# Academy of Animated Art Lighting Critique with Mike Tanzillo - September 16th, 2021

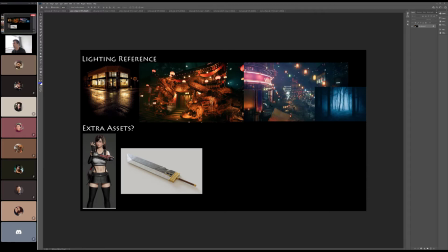Like this should be so easy, and you have to like, it takes a little while to get in the flow, and there's kind of two things that I've noticed that happens. Like as you learn Maya and then you learn Nuke, you gain confidence that you can do this.
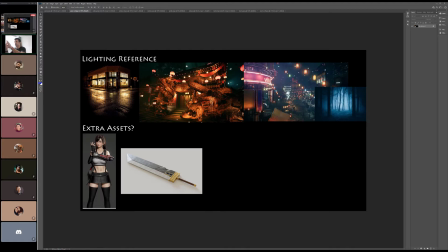But as you kind of this can happen too. As you gain expertise in one area, learning something new can become more frustrating because you're like, it's really easy to just fall back to doing it the way that you've always done it because you know it and you're confident and you're not insecure.
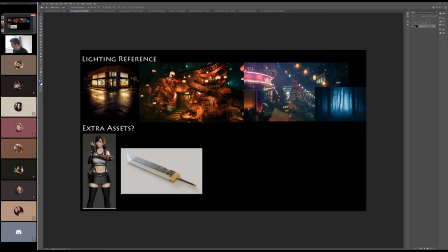Also, learning new things is just exhausting. The example I read in a book once was talking about when you're learning to drive a car. And when you're first learning, like when you're backing out of your driveway is like a nerve-wracking thing, or tracking, like parallel parking or whatever you do,
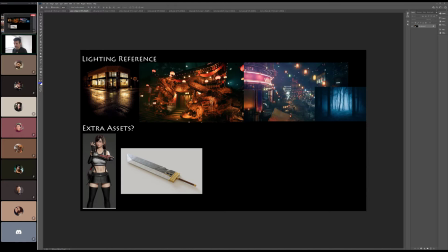and you're so focused on it, and it's just like it stops all your energy. But after you do it for a while, it kind of becomes second nature and it becomes very easy. So it's like learning new things is a really, really energy-sucking process. So that's a long way around it.
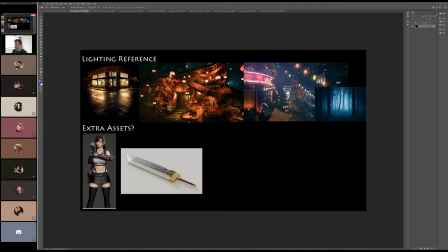But to get into your image, Aaron, we've got a lot of these are like a culmination of lots of little lights kind of creating a larger lighting scene, which I think we've got going on here.
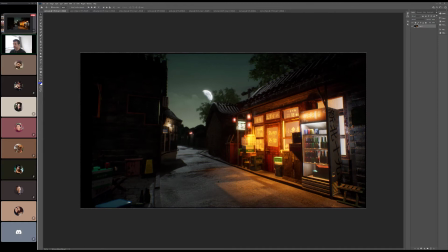And I think it's really nice. I think the setup is really, really good. I love the idea of like all this kind of warmth being in here in the foreground and kind of getting us to draw it in here, and then the rest of it's kind of cooler. I think that it just like aesthetic notes.
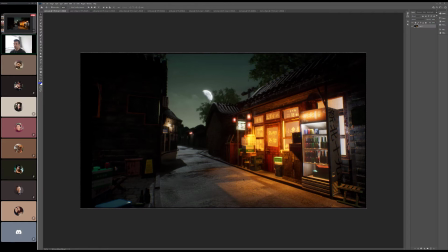I think like the shadows are like, I think we should work towards softness in a lot of ways.
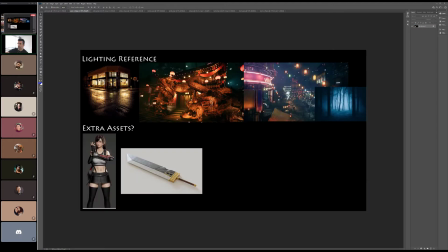Like a lot of what we're seeing here, like there's just a lot of softness overall. Like all the shadows are very soft.
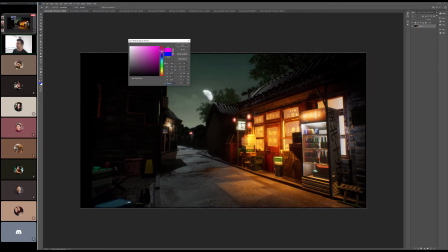So I don't think that we necessarily need to see like the hard shadows and stuff down in here. I think we're gonna let that kind of soften out a little bit. Yeah, I mean, it'll be interesting because like I don't disagree.
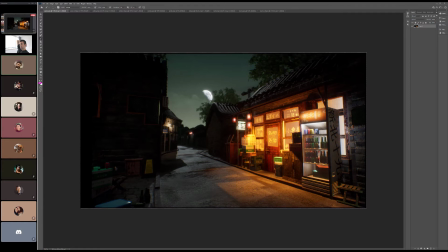There's so for me the biggest problem with Unreal is it has all these rules about if a character is going to interact with it, and I feel like one of the rules is that like so like if a character were to walk up to,
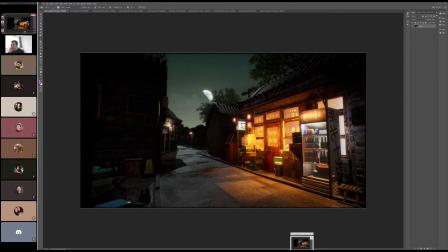well, no, because then they would just be, dude, I don't know, like there's just all these different rules. So for me, it's like I was trying to bake this out. I'm trying to solve a problem where these lights I cannot get baked onto the texture,
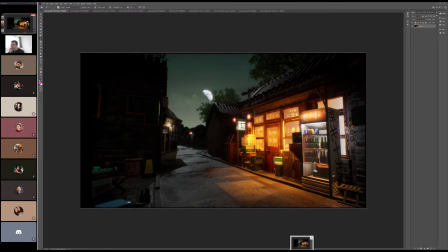which means they have to be either a stationary light or they have to be a movable light, which means they have hard shadows. If I can get them to be a static light without turning off at the render, then I can soften them up as whatever I want.
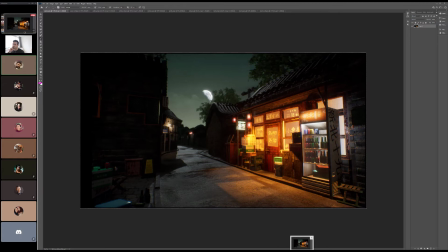So like, yeah, it's this technical crap of like, dude, why doesn't this just like, lighting has been around for 30 plus years. Why does it not act the freaking same as some other piece of software? Game engines, man.
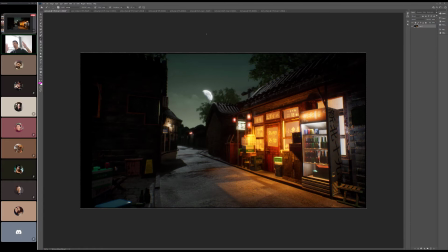They treat it differently for a while, and like it's gonna come together, but there is still definitely a gap between the way that one does it and the way that another does. Yeah, but yeah, I agree. Like if I can soften those shadows, like I'd be ecstatic. Yeah. The other thing is I think we can elongate these shadows back here.
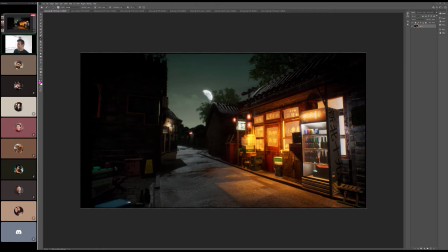I think the moon's at a low enough position where we can kind of, because like a lot of these makes it feel like the moon's much higher up in the sky and kind of shining downward. And I think what that'll do is create more dark areas in the back that'll allow us to focus in a little bit here.
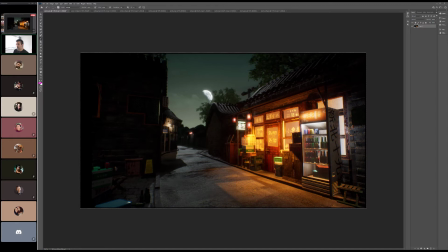Okay. And I would like to see. Hey, Ellen? Oh, sorry. Yeah, just check your distance if you're doing distance field ambient occlusion, or the sky atmosphere settings. You can tweak a lot of stuff in there to make the shadows look different.
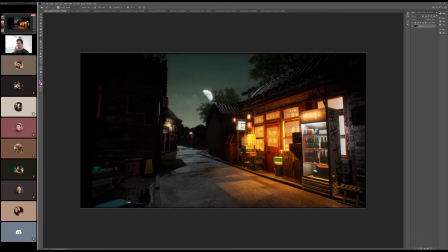Okay. Yeah, we'll talk. I don't like a short thing. We'll talk actually later and try to solve that. I was going to reach out to you anyway, so. Yeah. Okay. Just heads up. Yeah. Cool.